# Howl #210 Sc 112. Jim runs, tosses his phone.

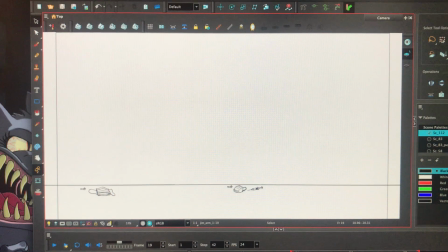[12:27]
Okay, it's some weird shadow. Let me get rid of that because that unnerves me. And let me get rid of the arm. And then we'll just look at what I did. This is how I animated it.
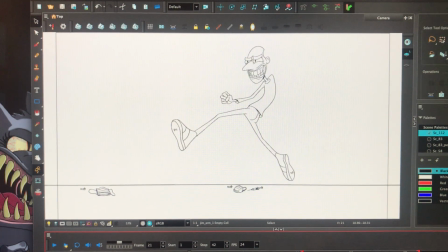[12:44]
I got to a point where both arms were at play. And so let's say it's there. And then one arm disappears, the right one.
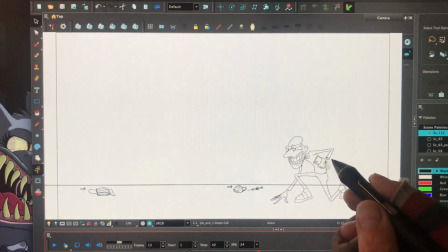[12:54]
Because he has his cell phone. He has his apparatchik. And I need him to toss it.
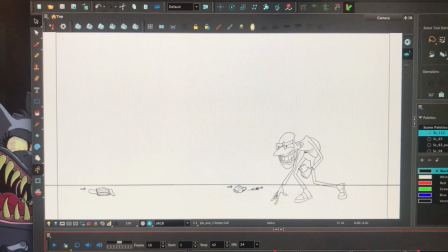[12:59]
So let's just focus on that right arm. And so as he gets up, there's the anticipation right there. And then I bring it over. Right? Let me just put him back on. Oopsies. No, we don't want that.
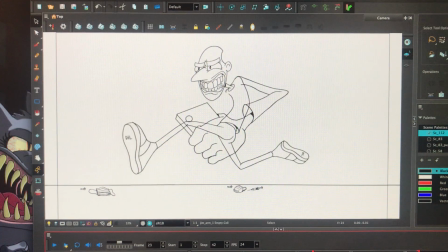[13:16]
And he crosses his chest, and then the exaggeration, and it's gone. And I give him 4 frames to just so it registers.
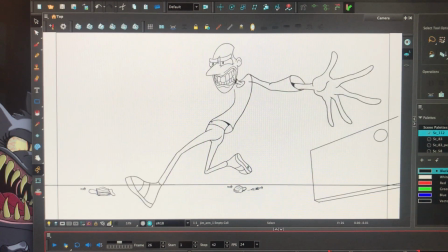[13:33]
And then the arm goes right into this cycle. And so that's where we are. All right, but this is how I animated it's so much easier without the arms.
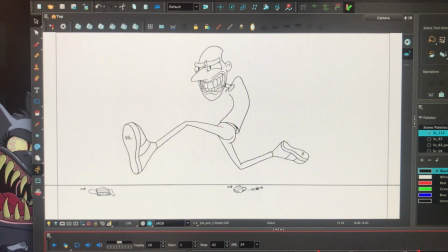[13:46]
I can concentrate on the pelvis, which is really the sexy part of any walk or run. I'm discovering more and more. And if you can get that swivel, and then I wanted Jim has this curved spine,
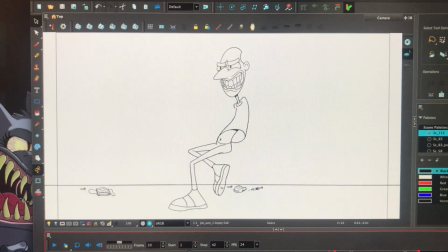[14:03]
scoliosis, they say, professionals. Who knows how that's formed? What gorgeous curse given to those that suffer such a thing. And look at that. So that's my boy running galloping at top speed.
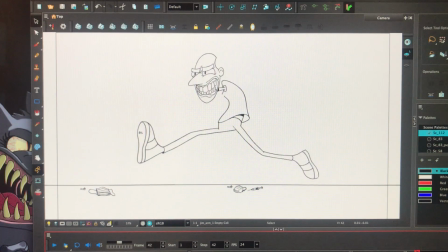[14:22]
And I'm trying to get all sorts of weird. I just, I kept messing around with it. So it's not exactly a run in place. I shifted around.
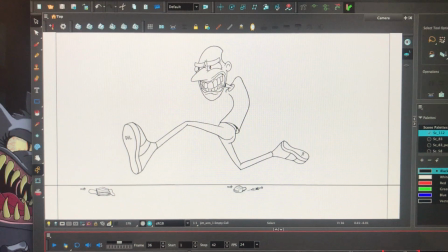[14:36]
The run in place actually moves around, and the head also, because I just didn't. It was maybe too seen it already. All right, so that's that, and then we get the arm. Then then I focused one arm at a time.
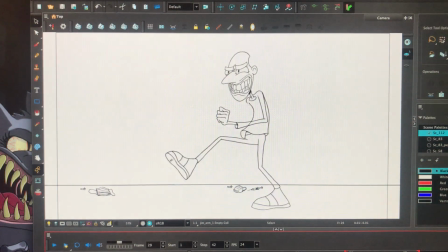[14:55]
And it was gorgeous, and I wanted to emphasize this
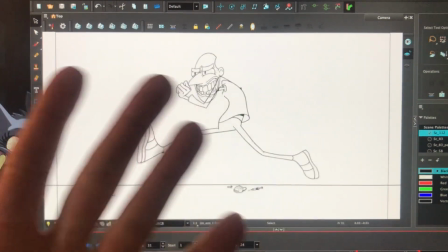[15:00]
This foreground arm more because it's closer to the camera. Oh, and that's that.
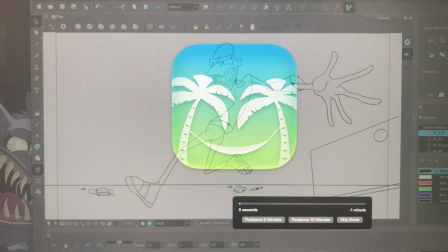[15:07]
Well, my friends, thank you for hanging out. And until next time, stay animated.